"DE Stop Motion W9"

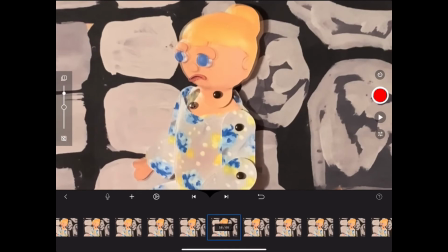All right, so now I've pretty much finished the lip syncing. I'm going to test it again.
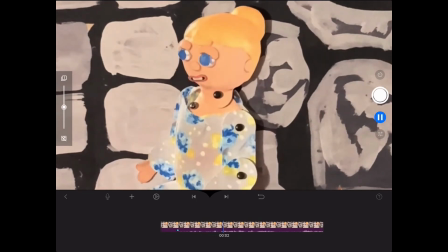Or I die. I have to spin the straw into gold by tomorrow, or I die.
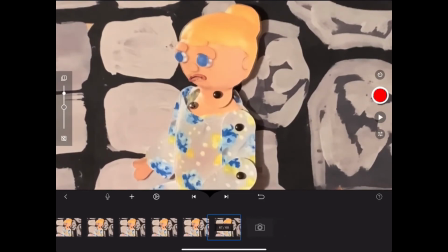Okay, so you can see how with a whole bunch of random mouths and keeping in mind the timing of everything, just as far as where the speech begins, where it pauses, where it ends,
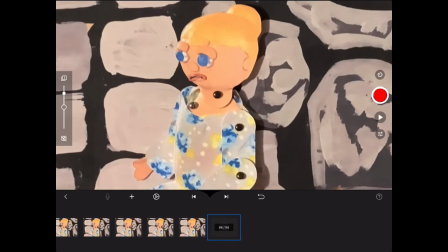I can give a really good lip synced look, even though I wasn't technically lip syncing, I was just putting random mouths in. Now I'm going to finish this out with a closed mouth, and I'm going to give it a couple of pictures so that she's got a pause at the end of her speech.
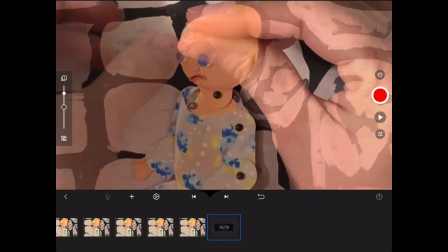And now maybe I'll go ahead and finish out the scene with a blink because she's sad.
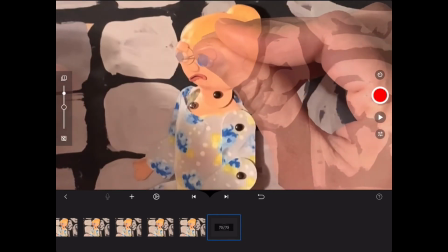I haven't cut any tears out, but you could just cut a little,
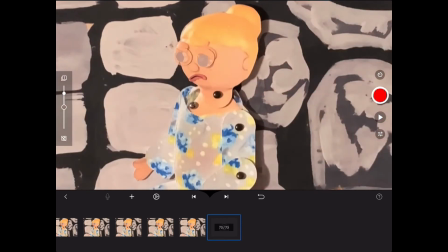just a little tiny piece of white paper if you wanted to have a tear roll down her cheek when she's sad or something.
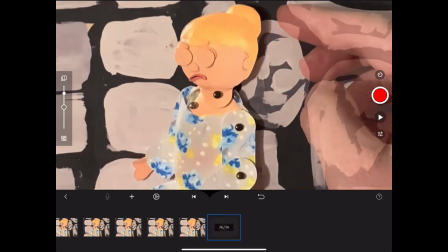And give her, maybe I'll have her head start to
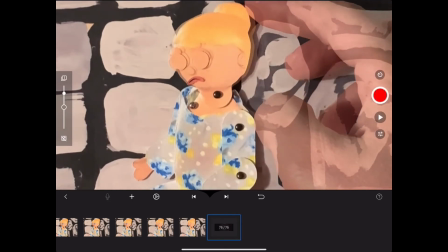go down a little bit because she's sad.
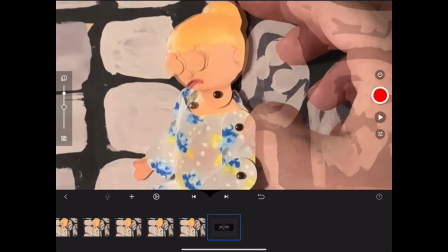Keep taking those pictures. Now I'm going to leave it there.
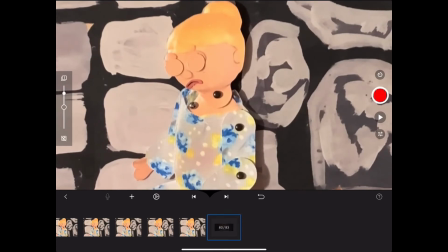Take a few pictures. And now let's check out what our scene looks like.
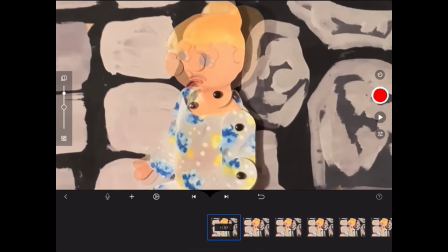We're going to scroll all the way back to the beginning, and we're going to turn off our onion skin and play it one more time.
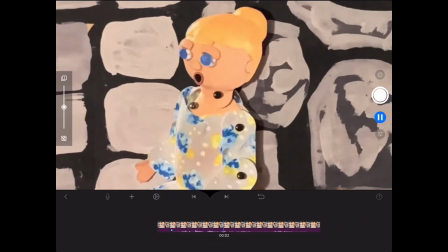I have to spin the straw into gold by tomorrow, or I die. I have to spin the straw into gold by tomorrow, or I die.
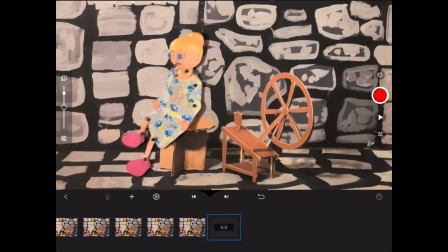So I started animating her getting up off of the stool so that I can show you how to do a little bit of a walk. Now her walk it'll be kind of limited because we don't have the limbs for the top of her legs because she's attached to her skirt. But that's okay, just do the best kind of walk that you can.
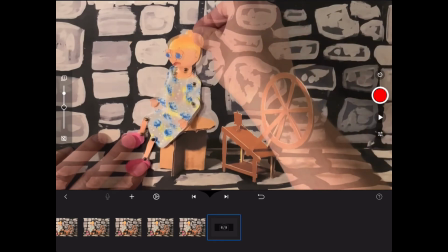But I'm going to make the movements that I need to make while holding things in place that I don't necessarily want to move.
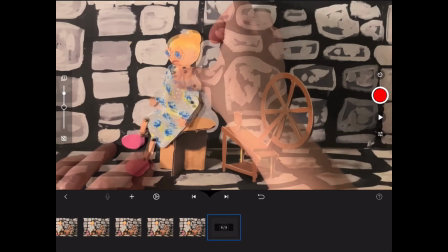So maybe I'll move her foot back a little bit because I'm thinking about how she's going to support herself when she gets up.
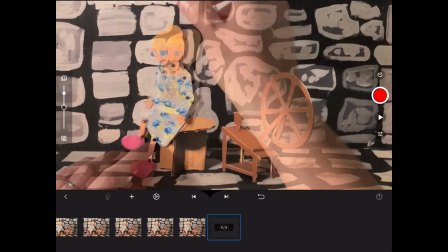And here she is moving to get up. I held the foot in place.
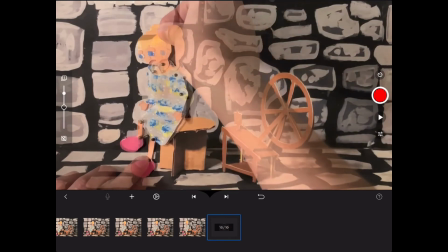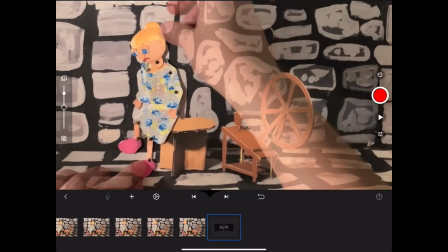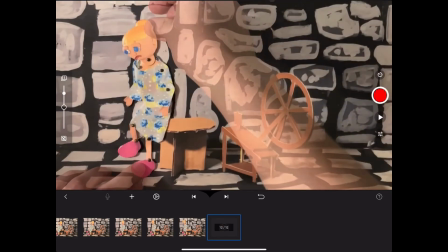I'm going to keep. So she's stepping up onto this foot.
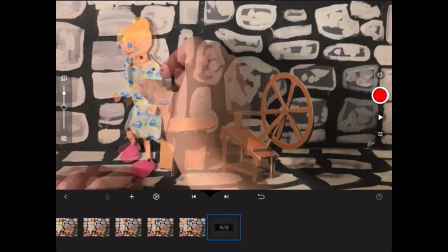And then this foot, it's going to move forward because it's going to have to catch her when she goes to start taking her first step,
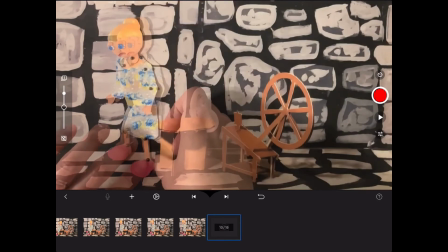which she's about to do. So I'm going to hold this one in place because I want it to stay on the floor there.
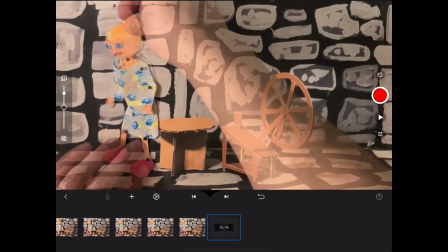She's putting her weight on it as she's moving forward. So moving her whole body.
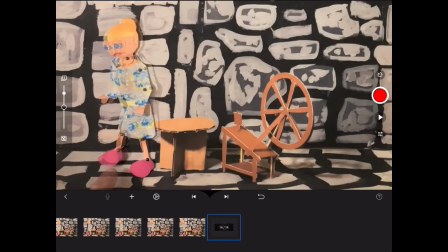Now this foot here is where I want it to be when it's planted on the ground.
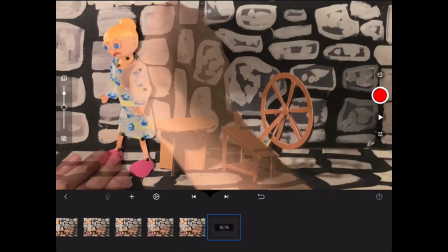I'm going to take a picture. And now I'm going to hold this foot in place as I move the rest of her body like this.
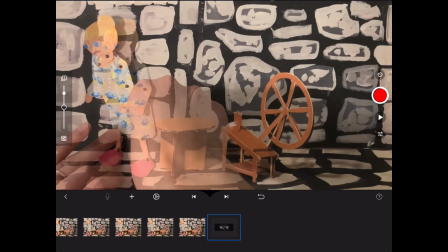And her foot here is going to come up a little bit.
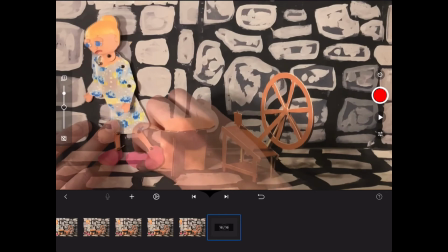And I'm going to move this foot. So I think I'm going to, right here.
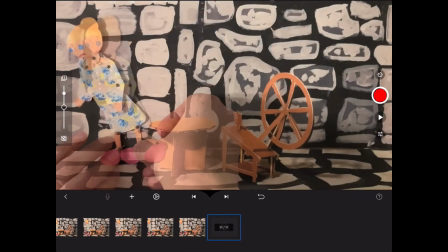And this foot is going to have to come, and it's going to be moving forward to catch her.